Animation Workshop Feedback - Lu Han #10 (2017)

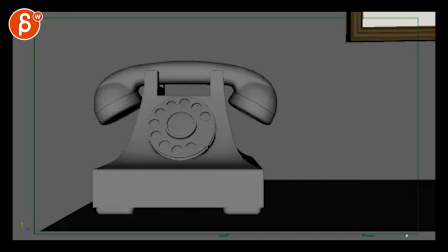3s
All right. Let's check this out here. Bling, bling. She's here. Grab the phone. I think given that we just see that hands, I think it's okay. I was wondering if we are, you know, that's the center frame. There's so much emptiness.
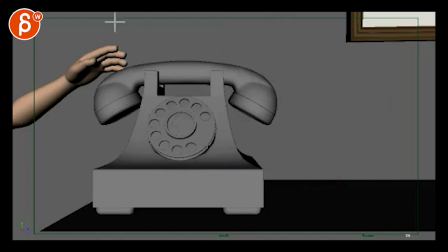20s
I was going to say, what if you would put, you know, the phone here-ish. But then if she brings her arm, then we see already the body, which is a bit weird too. It's just such a huge phone. So I'll probably say it's okay.
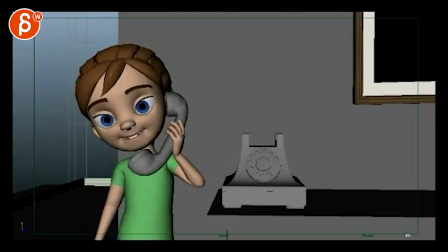38s
Comes in, grabs the phone. It just feels really hard still. How...
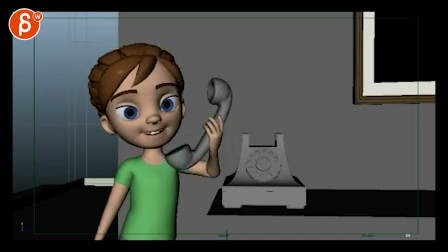46s
Pow! Like how hard you hit the phone on her ear. Also, the arm comes over and gets to her ear.
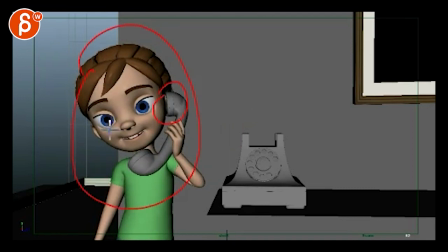52s
When it gets there, the whole body animation stops. So it's very pose to pose.
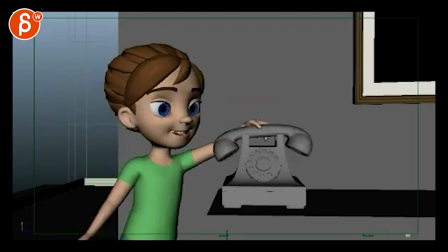57s
Here's a pose, here's a pose. And you go in between the two.
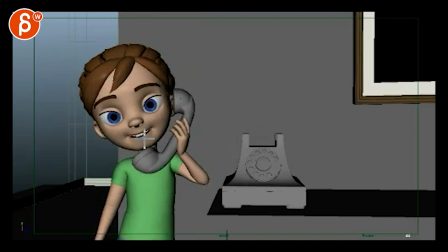60s
So you're going to have to do something where she gets to this point, soften how quickly she gets that phone to the ear. And when that phone is on the ear, then you will continue with a little bit of rotation in the body, and maybe her head turns a bit more and a bit up a bit.
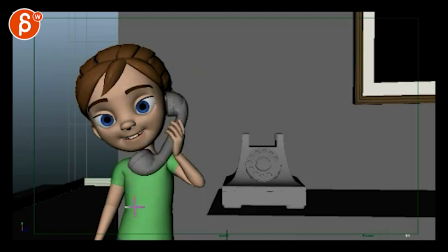76s
You have to layer which parts come to a stop, just like which parts start. Right? And a few things here, which is good. Her arm is a lot better. That's pretty good.
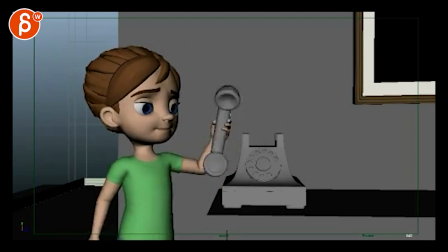91s
This is a bit weird when she gets to here. It's kind of, it's almost IK, but there's something about she moves forward while this arm bends back here to here.
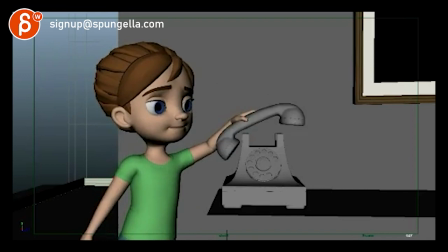104s
Again, it feels very pose to pose. Here's a pose, here's a pose. So again, you got to offset sections of the body.
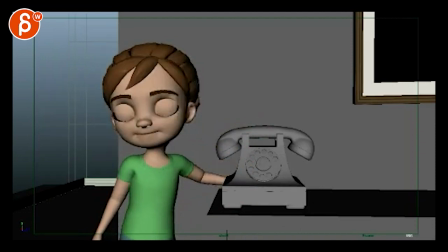114s
Not sure if you need this. I'm not quite sure what she's doing behind the phone here. That stopped there and you're almost overextending your arm, almost looks like.
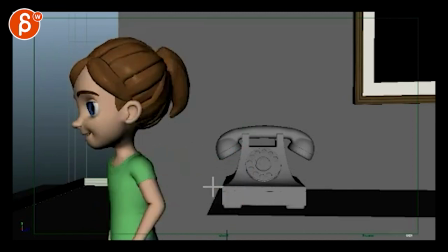122s
And then it comes out, so maybe when she puts that down,
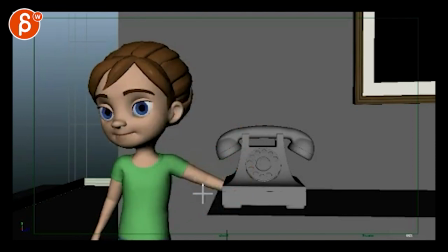128s
she can take that arm, keep it up here to get into this.
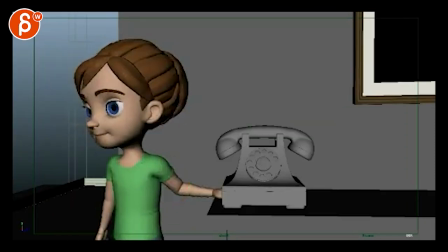133s
This feels a bit weird back there. And at the end, she gets very weird where, A, she, like, her eyes are locked again.
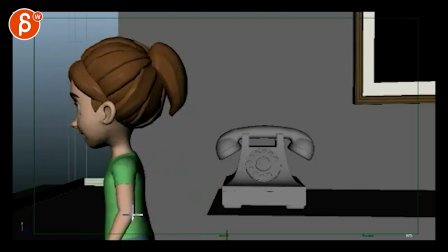142s
Like, there are no eye darts, there's no blinks. She just feels like a puppet, a dead puppet. And then that massive turn feels like there's just a rotation in Y, in the root. Without taking any steps, there are no weight shifts, there's no breakup in the chest. It's just one big piece that turns.
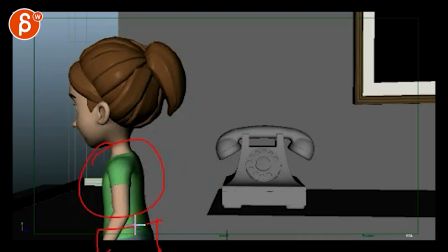157s
And you want to break it up between the chest, the pelvis, pelvis, chest, and the head.
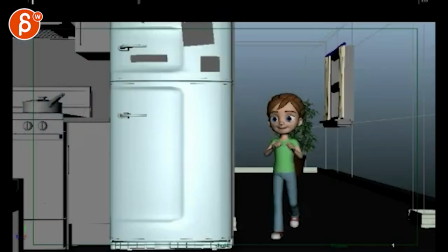163s
So that's a bit funky there. And then coming back to this one.
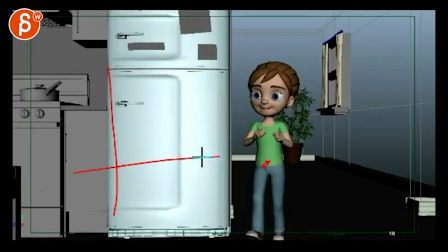171s
Better, I don't know, it still has that massive feel of her roots in a graph header that goes forward, stops, forward, stops, forward, stops. And you want to soften that a bit. More like that, where it comes down and it doesn't full stop, kind of continues to go forward, goes back again, so it has always a slight dip.
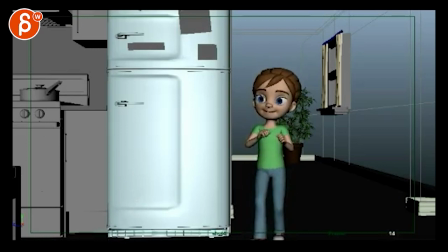192s
Just doing a massive stop through here.
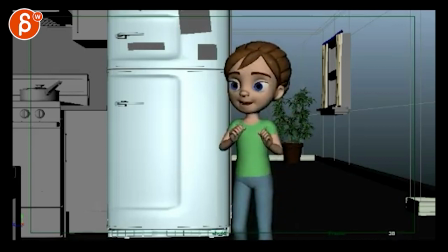198s
It's better though, but you can still soften it. This feels also a bit IK, it looks like IK arms, the way those wrists are rotating.
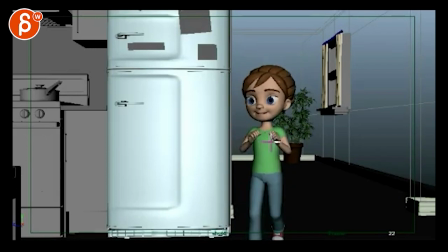212s
It's a strange, again, pose-to-pose thing where that arm goes down and the wrist counters by rotating up and it comes to a stop exactly when the arm comes to a stop. So again, feels very pose-to-pose, but IK there.
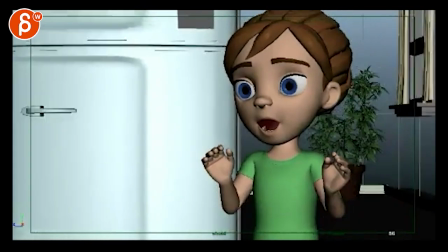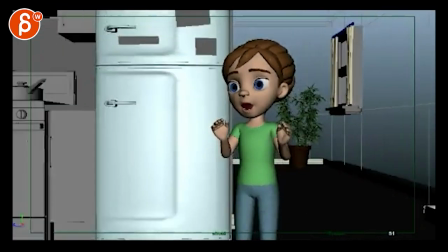233s
Is this a lens or a translate?
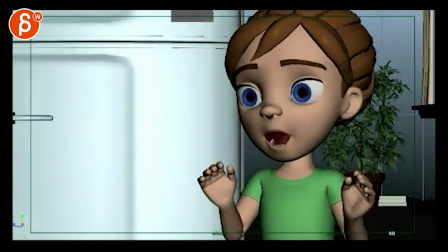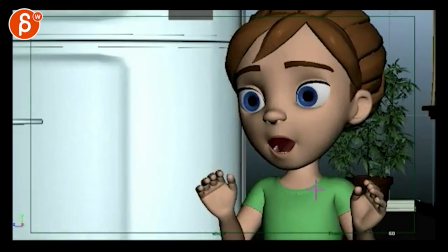240s
Looks... There wouldn't be that much parallax here.
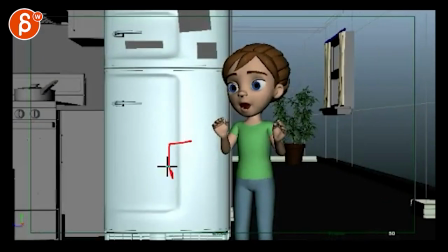246s
Just make sure you're changing just the FOV in your camera, the lens.
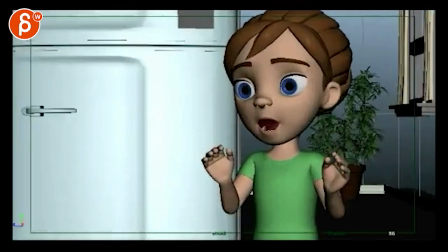251s
Don't do a translate.